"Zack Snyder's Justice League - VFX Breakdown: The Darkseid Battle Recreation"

Hi, I'm Anders Langlands. I'm a visual effects supervisor. And I'm Simon Duncombe. I'm the animation supervisor for Weta Digital. We started pulling back from a lot of the original footage that was in prior to the theatrical version. So that was sometimes some storyboards, sometimes some just title cards, that sort of thing.
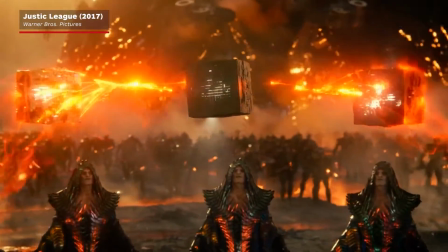29s
So it depended on the sequence, but... Yeah, I mean, the main thing, obviously the main change between the theatrical cut and the Snyder cut is that
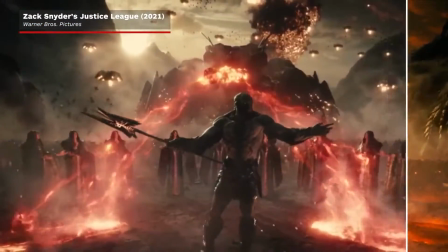36s
now in that battle sequence is now Darkseid fighting against the Defenders of the Earth rather than Steppenwolf,
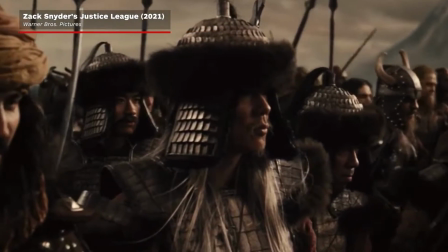42s
who it was in the 2017 version. Of course, when we're talking about the theatrical cut versus the Snyder cut, like the Snyder cut actually represents what the movie was originally intended to be. Zack first started out on Justice League with what... everything was going a certain way.
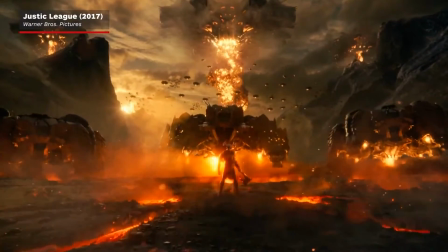57s
He had a certain vision and plan for it. That was changed like later on due to circumstances changing on the production side. So we were essentially going back to his original version with the Snyder cut. And so actually a lot of stuff was kind of planned out a little bit beforehand. So we're really restoring the original vision for it rather than sort of just having to create something new.
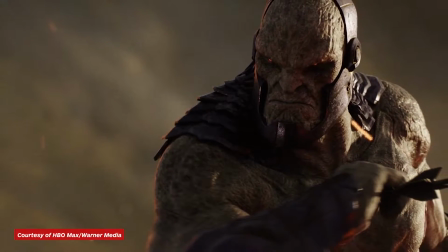77s
I mean, this is really setting up. This is the first time we see Darkseid in the film and in the DC universe.
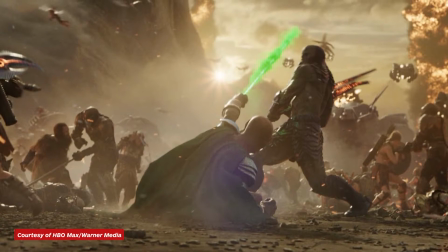83s
So this is really setting him up as this ultimate force to be reckoned with, which is something that we didn't get in the theatrical version in the first place.
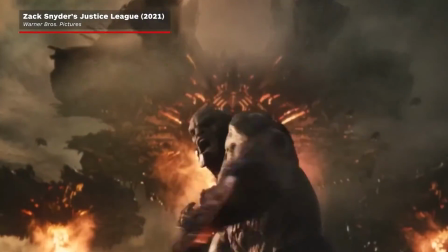91s
So this is his moment. So we see his power, we see his strength.
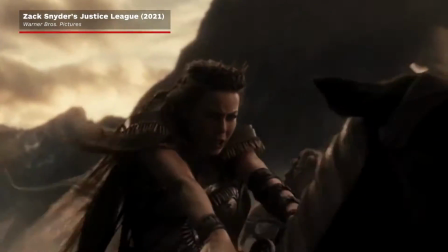94s
It's the combined forces of the Greek gods, the Amazons, the Atlanteans, and the Green Lantern to force him back.
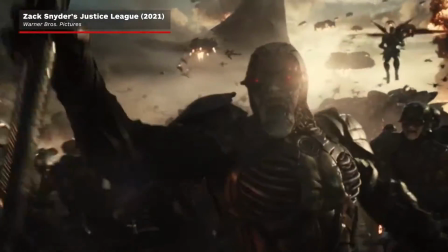101s
Not even kill him, but just force him back. And so that really sets up him as the ultimate big bad character.
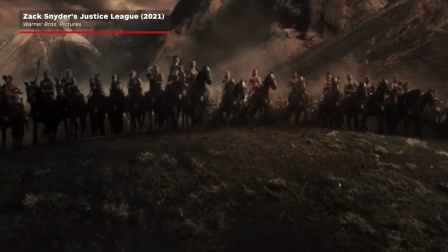109s
And that's really, I think, what the sequence is about, is setting up that idea, setting up the idea of the anti-life equation. And so we come to understand the larger forces at work in this universe rather than just the characters that we're dealing with immediately in the movie otherwise.
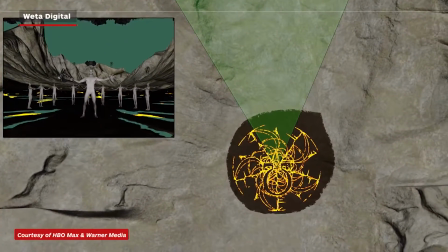121s
He existed in our very first version for the theatrical version.
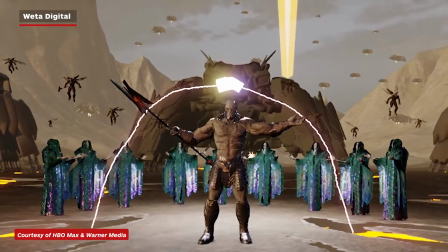126s
Then we had to swap him into Steppenwolf later in the process of the theatrical version. So we could return to some of that original work, which was good. And then when it came to certain moments through that sequence, particularly for the Green Lantern fight,
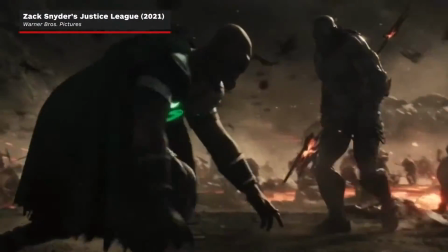140s
we could take that idea a little bit further, particularly because the rating for the film had changed as well.
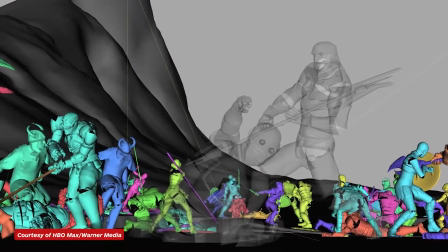146s
So now we're kind of living in an R-rated world, so we could take the violence of that death a little bit further as well.
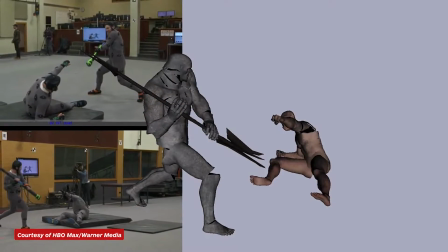152s
And so we decided to do a new performance on that moment as well, which was a fun beat to do,
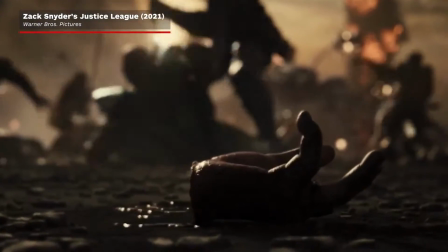158s
where we could take his hand off and have that land in the foreground with the blood and all that sort of stuff and make it feel a bit more violent, and which sort of leads into the Defenders of the Earth. It gives them sort of some motivation to fight back and take on and push Darkseid back into his ship and send him back to Apocalypse.
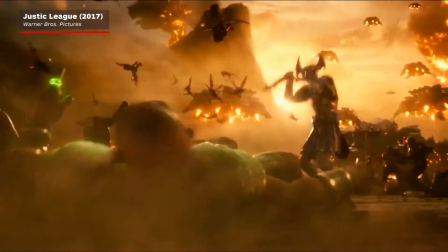175s
When the ring finally comes off the finger and floats up into the sky in the theatrical version,
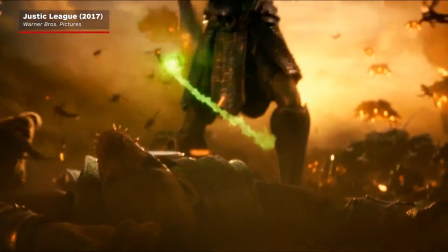180s
it just sort of flies over Steppenwolf's shoulder and he glances at it and sort of forgets about it.
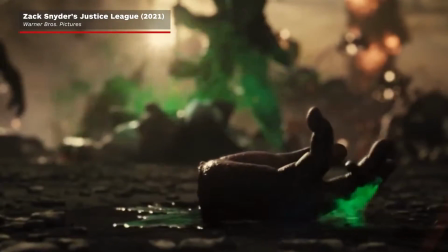184s
But in the Darkseid version, the Snyder cut, Anders thought it might be interesting, like why wouldn't Darkseid actually reach out to grab the ring?
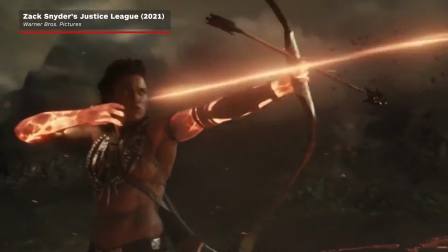191s
And so it wasn't because Artemis has shot an arrow at him that he doesn't get the ring. And it sort of raises the stakes there a little bit further, I think, and it was a great moment that DJ and Zack were happy to include.
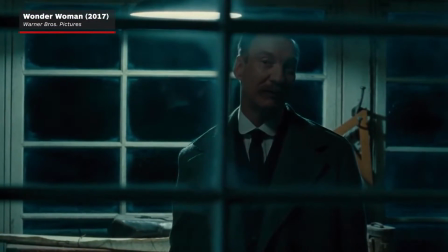203s
So Ares is obviously played by David Thewlis
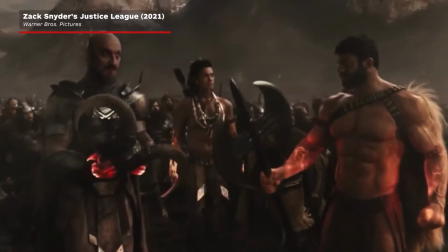208s
when he's standing around and a stunt performer doing his big actions. So we had a couple of plates that were live action footage that we're working with that we have to tie into,
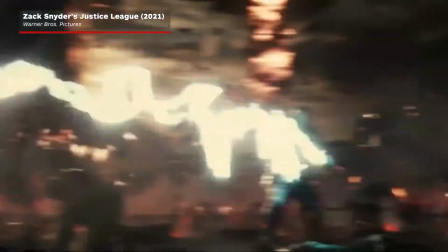219s
but the shots around it are completely digital, so we're kind of free to do what we want.
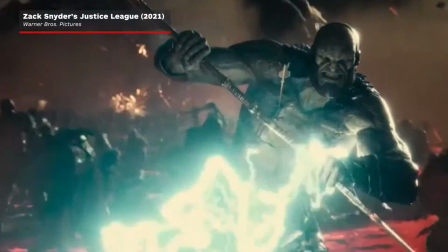224s
So we could just go in and again just make it as violent as we could.
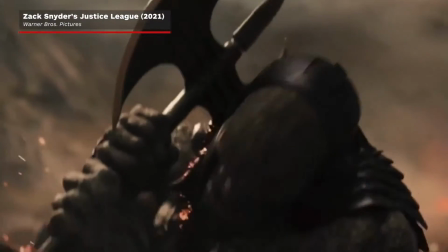229s
So he really, we just animated to slam really deep into his shoulder, which actually the scar there is carried through to the end of the movie, although you can't really see it very clearly.
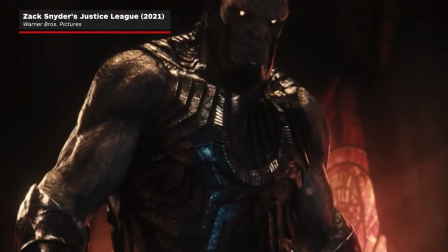238s
But if you look closely, I think you can still see a little piece of it on his shoulder.
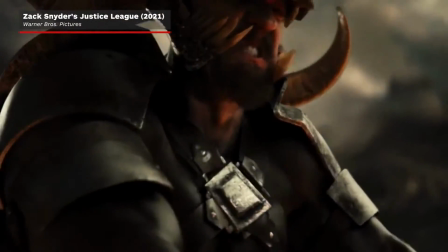241s
And then there's a huge amount of blood pouring out of out of his shoulder as Ares kicks him away, which is a lot of fun to do.